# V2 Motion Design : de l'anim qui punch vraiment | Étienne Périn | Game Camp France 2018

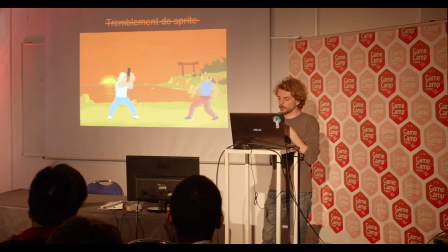[15:57]
autre petit test pour voir le tremblement d'écran là on a un souci on a l'impression que le perso tient mal son arme en main et que le recul est tellement fort qu'il est déstabilisé. Pour moi, ça pose un problème parce que là, il est censé être en position de puissance et ça raconte le contraire.
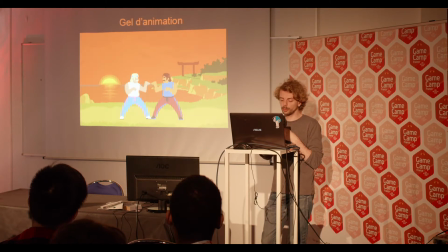[16:16]
Donc, on va partir déjà sur le gel d'animation. C'est connu. Zelda en a un peu abusé, dans Wind Waker notamment. Ça n'a pas forcément bonne presse, pourtant c'est assez souvent utilisé en réalité. Là, je l'ai abusé exprès. Il est beaucoup trop fort, donc on va le réduire un petit peu.
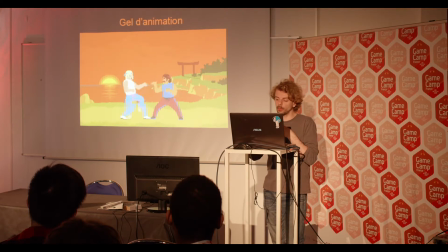[16:36]
Du coup, vous voyez, ça se passe un peu mieux parce que quand il est trop long, évidemment, on perd en réactivité et ce n'est pas ce qu'on veut. Bon, moi, je trouve que ça a quand même son intérêt. Il faut s'en servir parce que ça a au moins cet intérêt de donner un sentiment d'accroche et de contact.
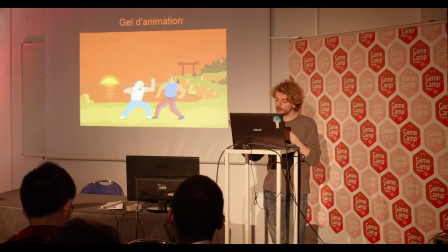[16:55]
Il y a un arrêt qui se crée parce qu'il y a collision. Donc s'en servir, mais calmement, je précise que c'est un gel d'animation aussi. parce que le gel d'écran, dans un jeu à deux joueurs, il n'y a pas de raison que le deuxième joueur subisse le gel d'écran du premier joueur.
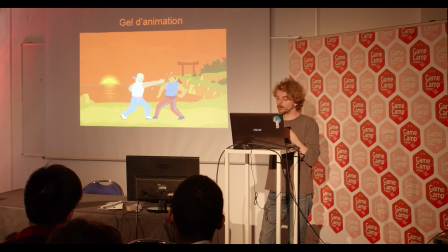[17:12]
Donc c'est intéressant, ça c'est un truc que faisait Street of Rage 2 notamment, c'est localiser les effets au niveau de l'action en cours, et pas au niveau de l'écran entier. On a aussi évidemment le flash de sprite, alors là c'est celui bien à l'ancienne, le flash blanc.
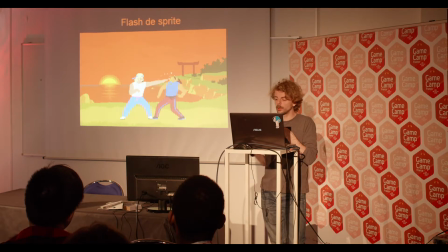[17:32]
ça marche évidemment on comprend tout de suite qu'il se passe quelque chose là encore une fois je l'ai un peu abusé et limite moi il me pose aussi un problème en termes de qu'est-ce qu'il raconte j'ai un peu l'impression là que le perso il tape dans
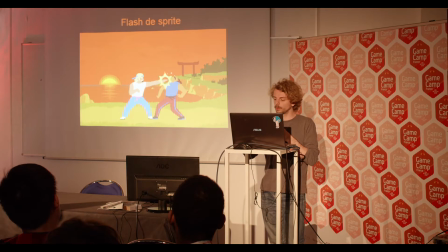[17:47]
une dynamo qu'il est en train de charger en énergie comme si il chargeait quelque chose éventuellement un flash comme ça, ça pourrait marcher en cas de garde s'il se protégeait ou aussi ça marcherait pas mal pour un coup d'épée ou un truc,
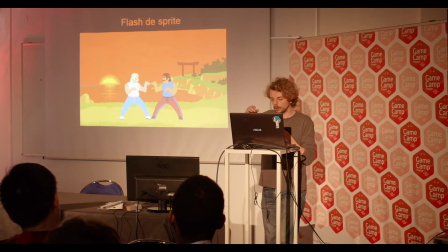[18:05]
mais bon, il est quand même bien abusé. Du coup, je vais plutôt faire un assombrissement de Sprite.
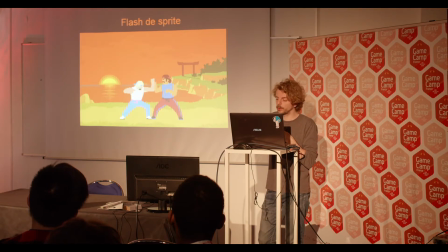[18:10]
En réalité, il est légèrement éclairci, puis assombri. C'est pour créer un effet de contraste. Et je fais aussi, je ne sais pas si on le voit bien, si on le voit, je fais un léger assombrissement de l'arrière-plan. Seulement de l'arrière-plan pour découper des silhouettes. Pourquoi assombrissement ?
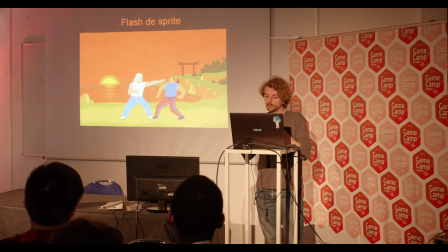[18:30]
Justement à l'inverse du flash d'avant Finalement le sprite perd en intensité lumineuse Il perd en luminosité Ce que ça raconte c'est qu'il perd en vitalité Donc ce genre d'effet,
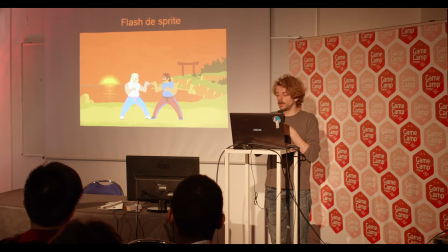[18:46]
il y a des millions de manières de s'en servir Toujours se poser la question de qu'est-ce que je peux raconter avec Et du coup là, moi j'essaie d'avoir cette cohérence là et du coup pour pallier après au tremblement d'écran
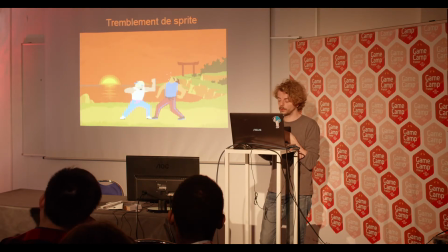[19:02]
je vais avoir aussi recours au tremblement de sprite ça aussi c'est un truc qui vient de Street of Rage notamment, il y a eu plein de jeux qui l'ont fait mais c'est une bonne référence pour moi c'est le même enjeu en fait que tout à l'heure de dire on localise
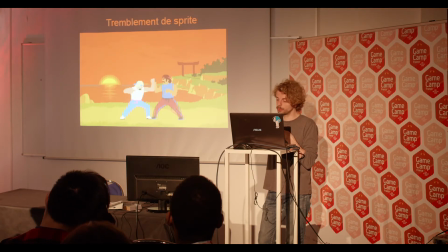[19:17]
l'impact et l'animation au niveau du joueur encore une fois si c'était un jeu de joueur il n'y a pas de raison que tout l'écran tremble pour les deux joueurs comme ça au moins et en plus là c'est le personnage de Philippe qui est en situation déstabilisé le joueur a pas de raison d'être déstabilisé en position de force
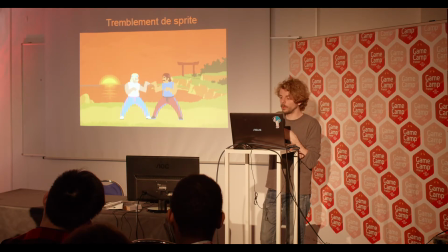[19:39]
mais bon on va quand même utiliser les tremblements d'écran mais voilà l'idée c'est de s'en servir que sur les événements les moments marquants ou les plus gros coups ça permet de créer une gradation entre les actions en réalité.